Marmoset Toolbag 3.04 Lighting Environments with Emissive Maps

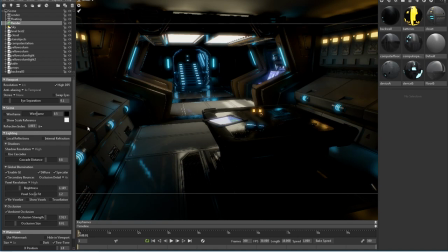234s
And this is one of the things why GI is so important, because since I already have some light in the scene that's being produced by the emissive textures the GI is trying to pick on that so if I
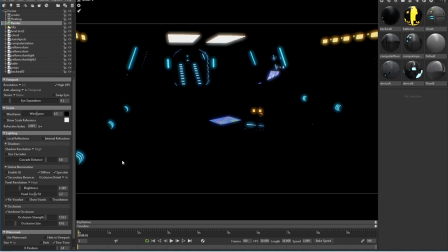249s
turn off GI you're only seeing the emissive textures and nothing else but if I turn on GI which will turn on bouncing lighting you're gonna see instantly how my scene
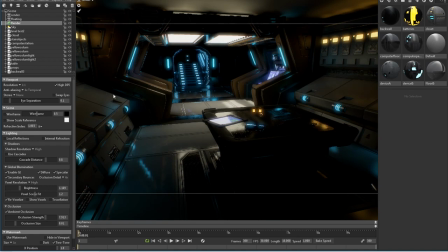260s
gets not completely lit up but partially and I think it does a very good job at and bouncing the lights around actually this this will look for a very nice and creepy scene
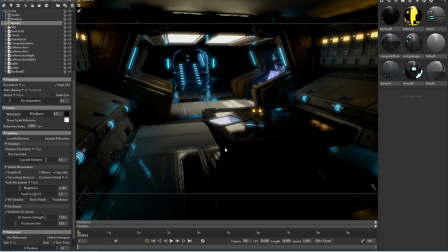276s
anyways but we want to showcase our environment so we need a little bit of a better lighting in this situation and that's what i'm going to do one thing that marmos the tool bag doesn't have
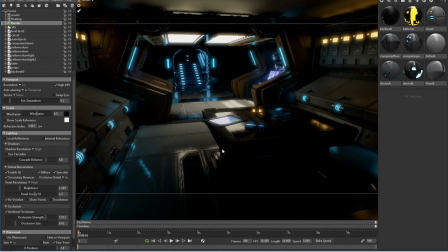291s
hopefully if a developer watches this this is something that a lot i know a lot of people I'm not the only one that's claiming for this we need orthographic viewports when setting up something like this you it's a pain in the ass to to turn in to do it in Marmast a tool
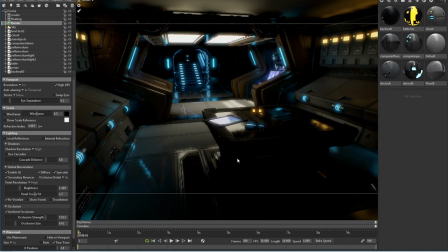308s
back it's it's not convenient at all so the way that I will set up a scene like this would have to be on my 3d package sometimes I work in 3d studio max sometimes I work in Maya or you could do it in blender whatever 3d software you're using set everything up in
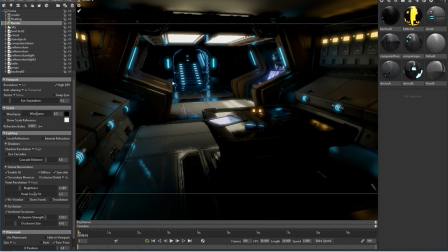326s
there and then bring all the assets over into marmos the tool but i even did the camera positioning inside 3d studio max just to make sure that i was getting the camera view that i needed without having to um be playing around with with the system here so the other thing that i
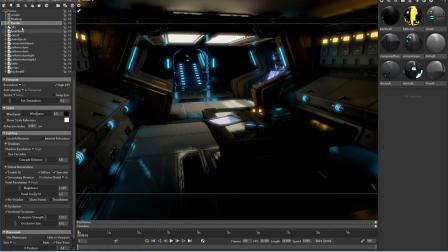344s
do when i'm rendering environments is have a floating camera the reason why i have a floating camera is because i like to live this view as my render view and that way i can switch my floating camera and
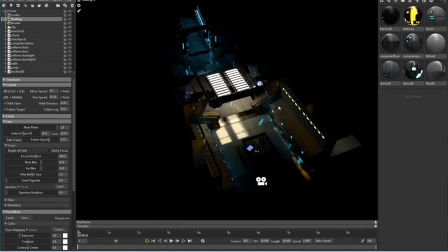358s
i can look around my scene in case i need to place a light play
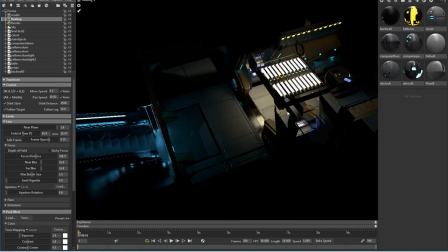363s
something else i would i will be able to do it without ruining my camera positioning for the render
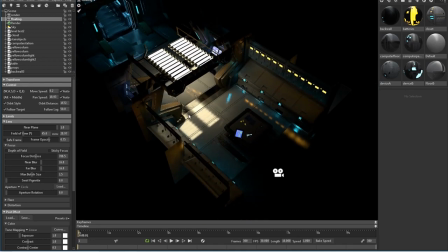371s
okay so now that we are here let's start adamson light i'm going to switch back to my render camera
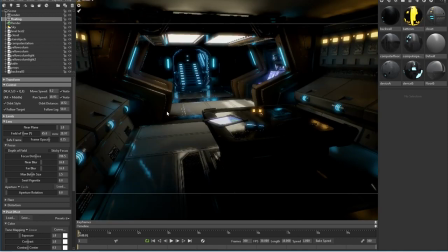380s
One of the things I'm going to do actually is check to see if I can increase the lighting of this by just playing with the emissive.
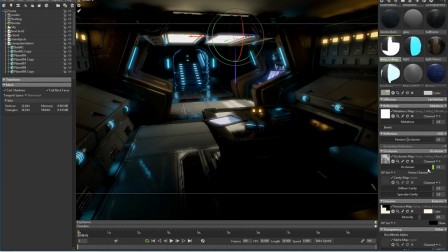392s
So I'm going to go to the lamp in the ceiling and
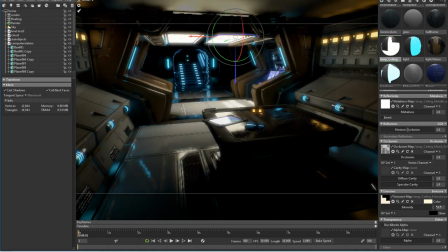396s
by just increasing the emissive all the way up, see I can light up my scene a little bit better.
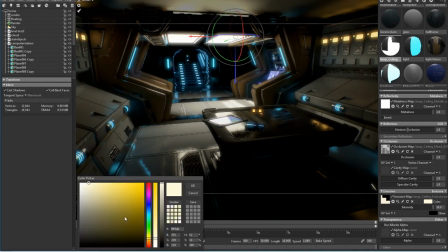406s
um yeah i think that's good i'm gonna bring my color down to something uh this is sci-fi scene so it can be very sterile but i like to give a little bit of drama to my scene so i'm just going to well not drama but you know what i mean i'm just
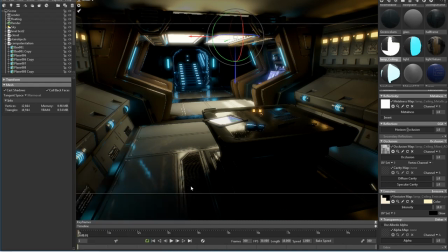425s
going to give a little bit of color to those emissive actually for it. Yeah. So probably what I'll do is move this guy over here a little bit to the back.
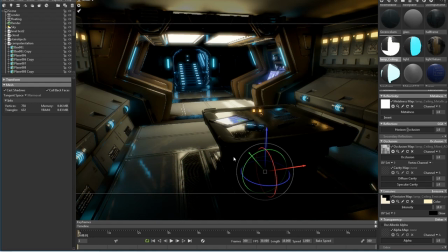439s
That way you can see a little bit more of what's on the tablet as opposed to just fully reflecting on the light. Let me see what other things can I increase these things are all the way up okay
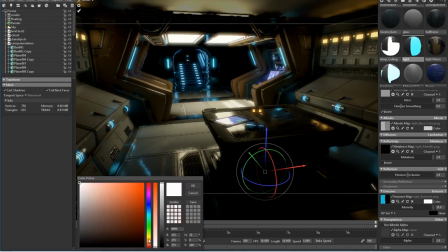455s
these are the lights from the sides so